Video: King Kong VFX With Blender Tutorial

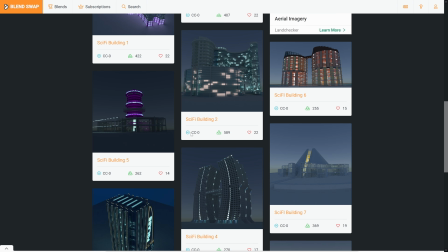[8:12]
Some of them you'll need to really check out the licensing just in case you can't.
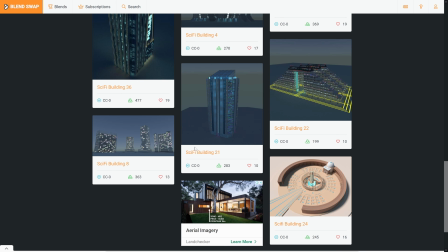[8:17]
But if you're going to use it just to practice, this is a great option because you don't have to pay for anything.
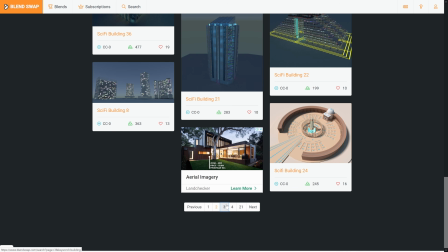[8:22]
And it's just a matter of using these instead of the paid ones.
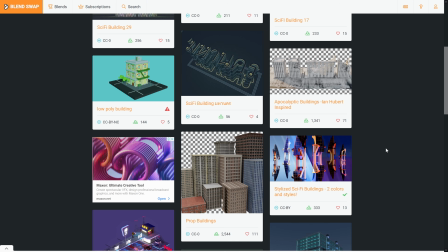[8:26]
They don't always have the ability to change them like procedurally, but you know, if you just use this to fill in the background, that's actually pretty decent detail.
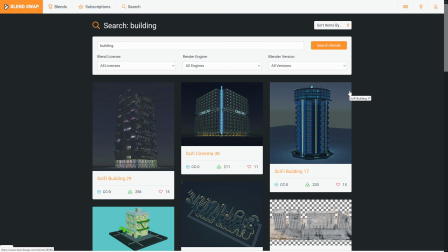[8:34]
There's plenty of free options. You don't need to just go through the Blender Market route.
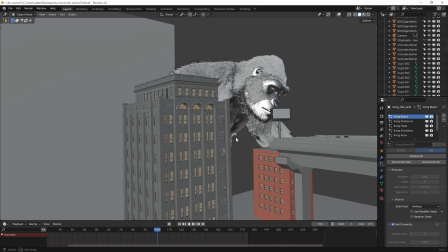[8:38]
Back in Blender, this is the actual file that I used for the intro video that you saw.
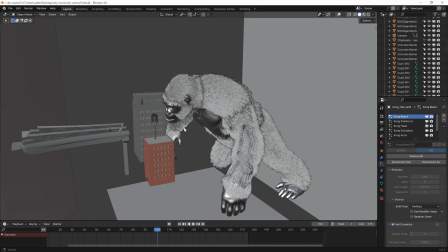[8:43]
I didn't create anything other than the files that you see here. There isn't any ground.
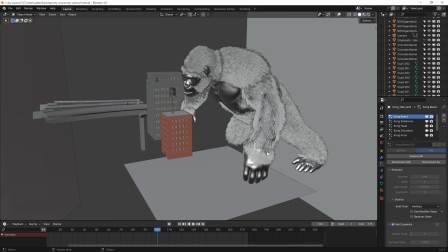[8:49]
In the original video, you don't see the ground, so there's no point in actually making it. Now, if I was going to see the ground, then it's something that I'd worry about then,
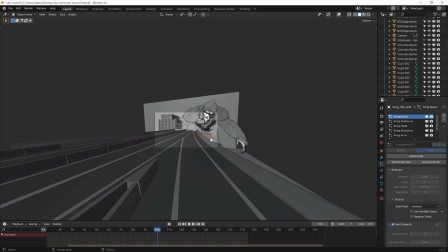[8:56]
but I purposely picked this angle, so then that way I don't have to worry about creating the ground.
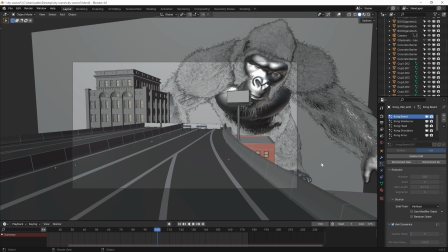[9:02]
We've even got his foot over here kind of hiding or obscuring the ground,
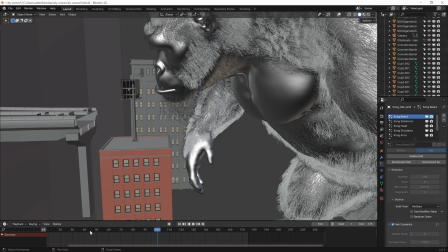[9:06]
and you'll actually notice I kind of hid this in the final render,
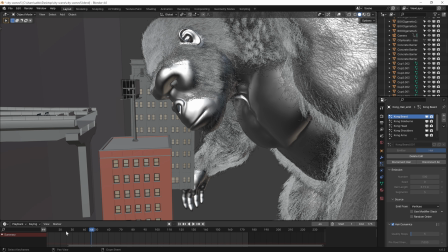[9:12]
but if I go back here, when he's raising his head, you'll notice that he clips right through the building.
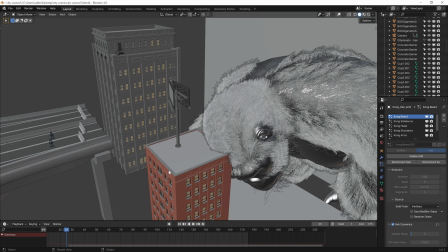[9:20]
And so what I did was I actually rendered this separately. That way I can just put it over him and it looks like he's actually going up behind it.
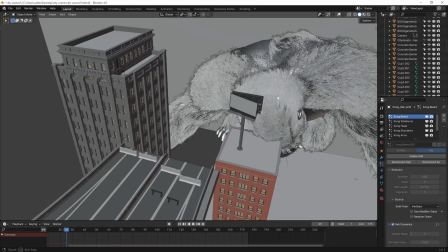[9:26]
It's a good little cheat in case you kind of screw up your animation.
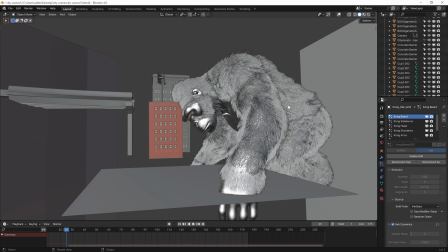[9:31]
Because if I had pushed him back too far, then it would have looked a lot smaller in the screen.
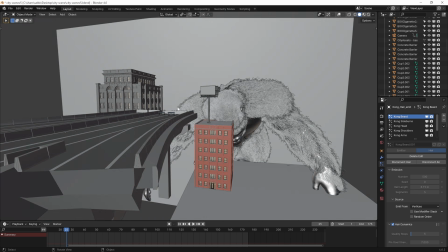[9:36]
So then this way, he looks pretty decently big. That's the whole thing.
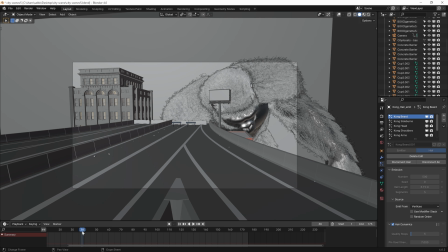[9:41]
I was going for that Gareth Edwards sort of mentality when it came to Godzilla, where he figured, all right, if the character's way too big to fit in the scene, then That way it'll look like monstrously huge.
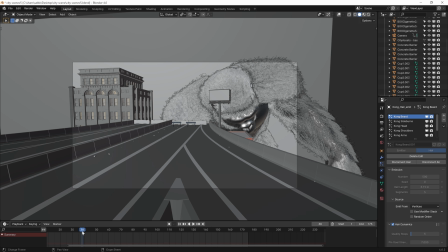[9:57]
Whereas if you have him dead center in the frame and you can see the whole thing, then what's the point? Like, he just looks like a monkey at that point, right? Or in Godzilla's case, he just looks like a lizard. It doesn't look gigantic. Yeah, he's got tiny little buildings around him and stuff, but it doesn't give you that that emotional hit of holy crap,
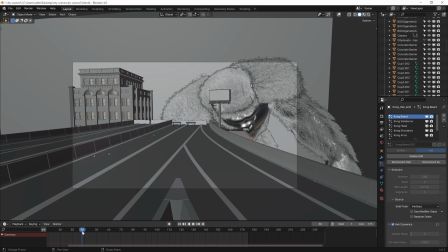[10:17]
there's a building, I know basically the scale of that. There's a road, I know the basic scale of that. And then there's this gigantic thing in the back just freaking raising out of the fire, So that's really something to think about when you're trying to create these scenes,
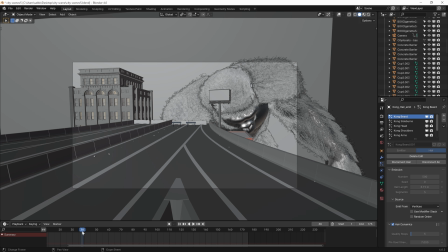[10:32]
is how can I make this character not just look like he's a 8 foot tall or 7 foot tall monkey. I want him to look like he's immense. He's so big that he doesn't even fit in the camera. The cameraman didn't have enough time to kind of catch up with the shot and be like,
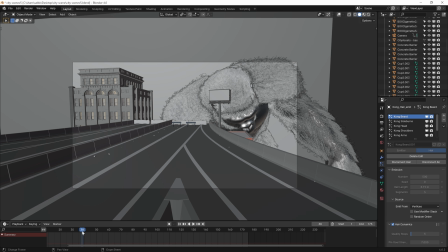[10:50]
oh shit, I got to frame this perfectly and have him dead center in the frame. So as you can see, he just looks insanely big in the shot.
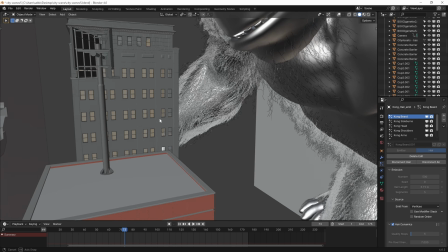[10:58]
And I'm pretty certain, yep, so he clips through that building as well.
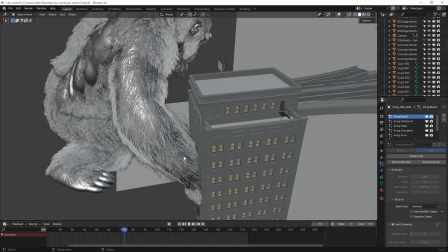[11:04]
So he basically clips through both of the buildings. I could have actually pushed his arm back, but during the animation, because of the way that his arm moves,
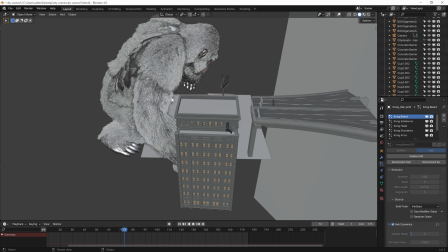[11:13]
or the way that I wanted his arm to move, I didn't want it to be kind of going back too far.
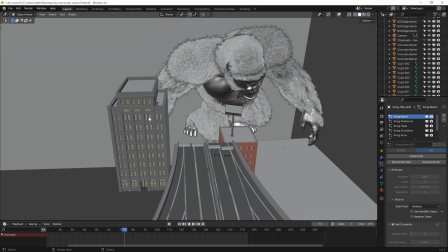[11:18]
So these are kind of little cheats that you can use when it comes to VFX. Everyone thinks that everything has to look perfect in the shot, like in the 3D scene, everything has to look perfect. But you'll actually see, if you watch a lot of behind the scenes VFX breakdowns,
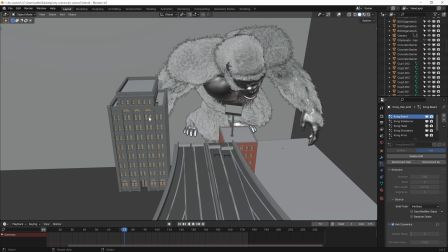[11:35]
and even things like Pixar, you'll notice that they cheat a lot. So in order to create the perfect shot, sometimes you just have to cheat it.
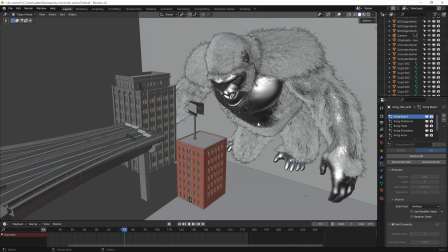[11:44]
And as long as it looks good from the camera's point of view, that's all that matters, really.
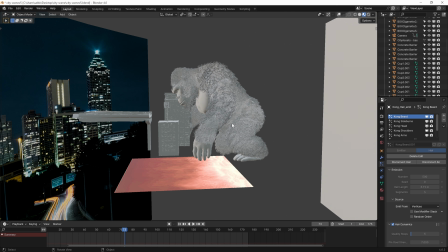[11:49]
And there's the background that you see in the actual video. I didn't actually model all the buildings because that was going to take forever, and I just figured it's going to be blurred out in the background. It's not really worth it. So I went into Pixabay or Pexels. It was one of those two. I'm pretty sure it's Pexels. And these photos you can download for free. You can use them for wherever you want. So they're royalty free.
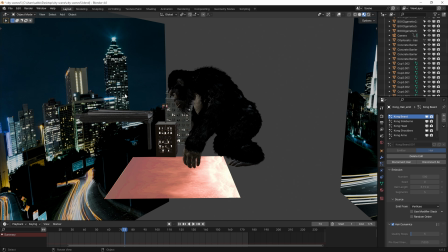[12:08]
I just made sure to find a photo that the actual angle of the buildings matched the angle of the camera.
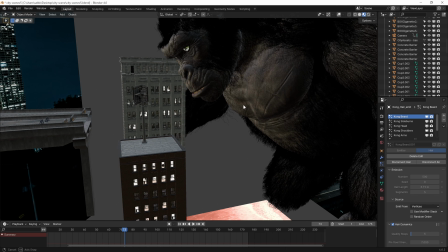[12:15]
It does and it doesn't. It's not 100% perfect, but it's fine because most of them are going to be blurred out in the background anyways.